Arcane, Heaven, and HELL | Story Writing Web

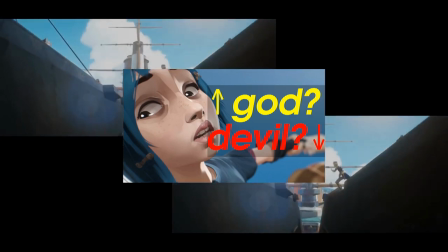The group managed to cross this gap again. Their final escape was through a literal crapshoot.
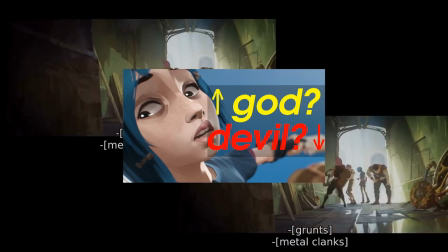What better way to journey down into the undercity than through a sewer?
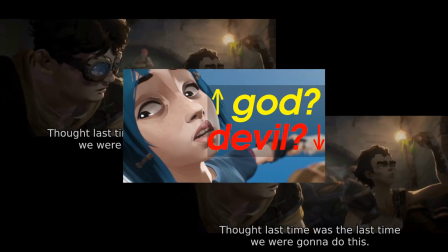What was that? asked Clagger, the champion of plot progression.
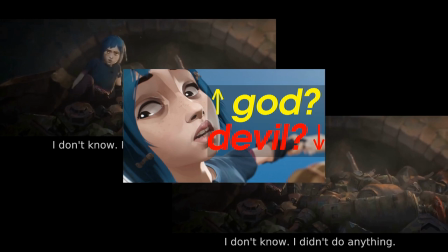Milo turned to blame Powder, but ignorance of her blunder made for quite a convincing alibi.
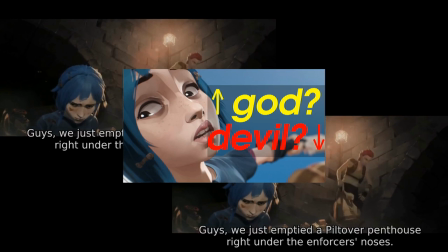How, in less than ten minutes,
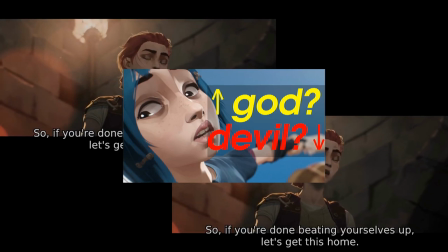have the writers been able to establish these four children's personalities so richly? through animation of weight,
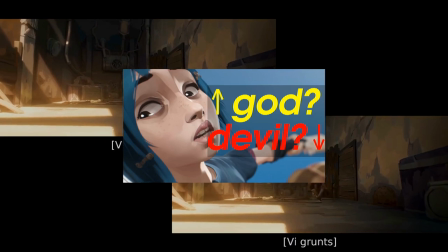movement, emotion, expression, but also through how they speak to each other,
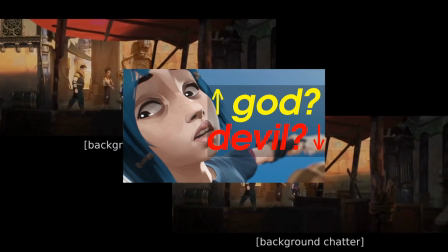Clagger the well-intentioned, Vi the leader, Milo the sly, and Powder the inexperienced.
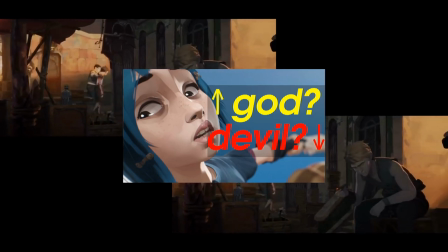The group adventured back. A cut is made to a young boy smoking a pipe, or at least he's trying to.
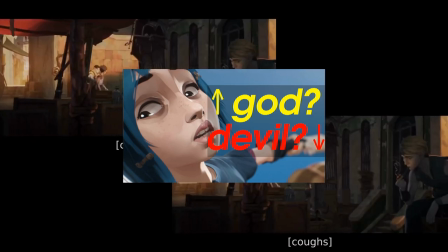He coughed out his puffs. What does this signify? He's trying to act older, like a tough adult.
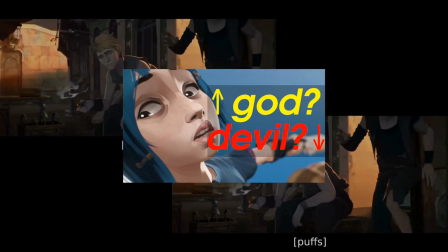This connection will be made more clear as we continue.
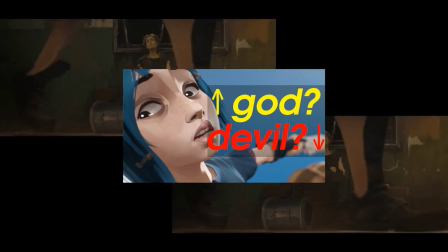We are shown another young man sitting with one foot propped up and the other planted on the ground. He's playing with a coin in his left hand. Why does all this matter? Because the introduction of this boy tells you everything about him.
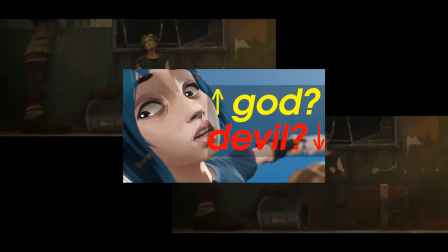Sitting down in a seat of supposed authority, his feet show control of above and below. In his left hand he toyed with a coin, which could be construed as a symbol of power, but in his left hand it tells us something else.
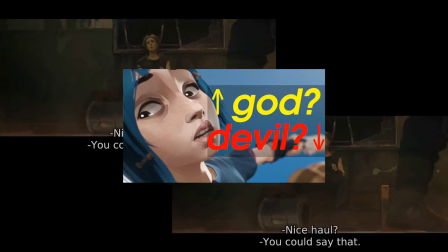He's greedy, and his greed would get the best of him very soon. He threatened them for their treasure.
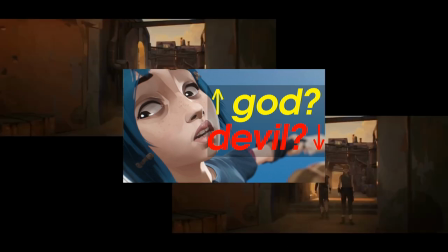No honor among thieves. Hear that, Deckard? They don't want any trouble, spoke one of the thugs.
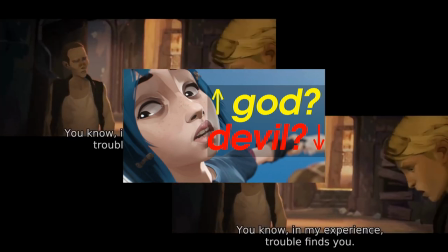This is a very clever way to slip largely unimportant side characters' names into the story.
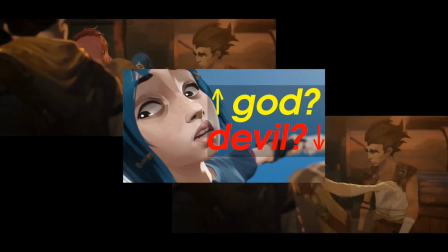When writing, you have to make a choice as to how many named characters you'll have, and how many are nameless background figures.
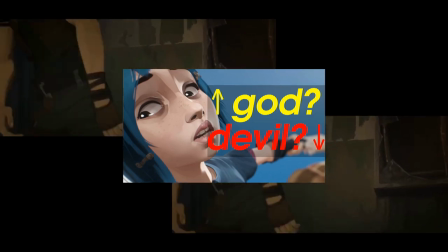Deckard functions as the avatar of the nameless group of thugs.
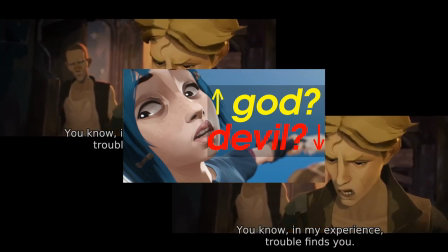He's just barely important enough for the plot to justify him having a name he
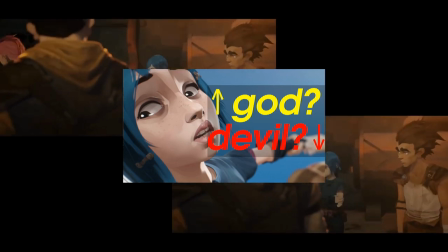only wanted a taste of the action just a taste asked vi as she
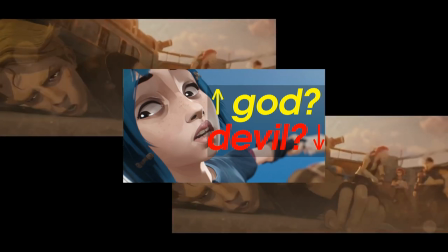smacked deckard across the face with the bag of treasure this smack interlaces
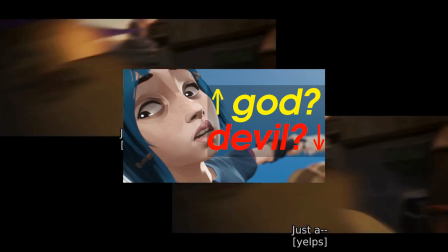threads of the web deckard received a blow to his face the device
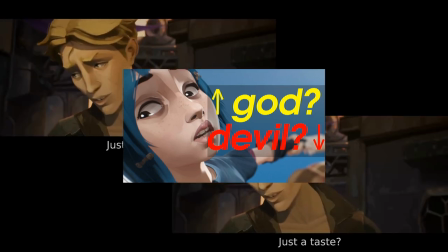of his punishment was ironically the treasure he sought he got a taste in a very literal way
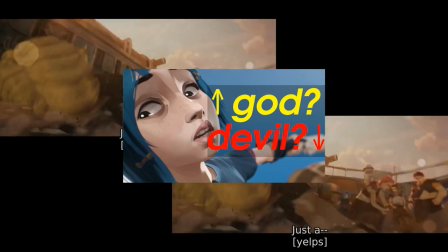but this punishment was only a shadow compared to what he received later on account of his greed.
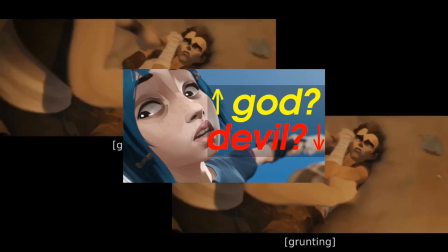Vi tossed the treasure to Powder. There is a beautiful and sickly fight scene that plays out.
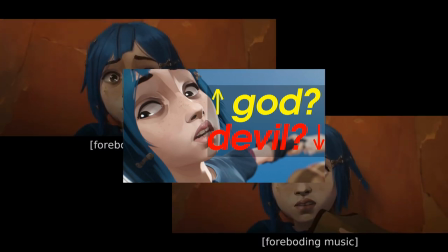My interpretation of this scene is its Powder's informal initiation into the real world.
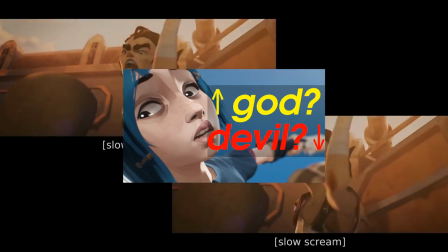Vi said she was ready.
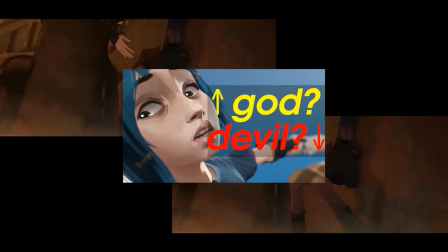She slid down the face of a closed stone door as the light from above illuminated the fight. sliding down.
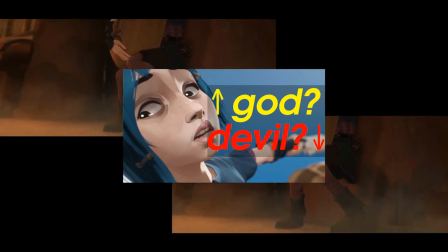She's slowly descending to the same state as the Undercity.
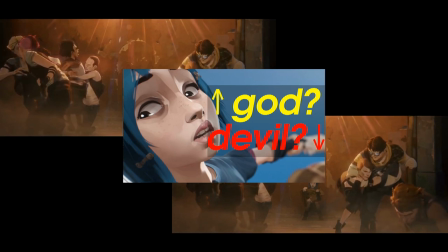The closed stone door archway was the path to salvation, which was closed for her. The light was her realization. The music emotes passionately with string instruments, airy and pleasing, even though what we are witnessing is gruesome and unsavory.
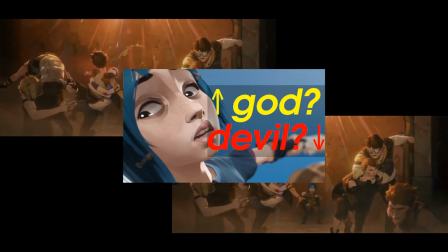This is the same sort of experience Vander had in the opening, and it is this interplay of the sacred and the wicked that Arcane loves to explore.
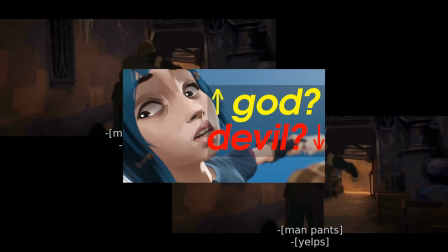Deckard pulled a knife after his gang had been beaten fair and square. This knife upped the ante considerably.
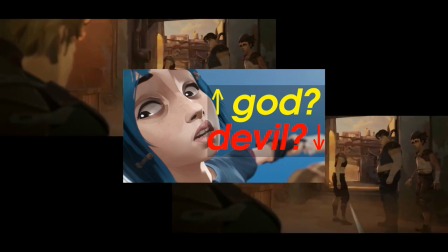Vi called his bluff. Want to see how that ends?
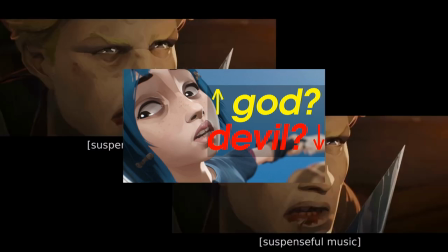Deckard's knife and Vi's response prefigures the savage rematch these two have in episode three.
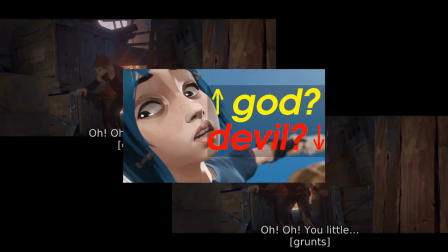It also, arguably, tells you which one of them was going to die.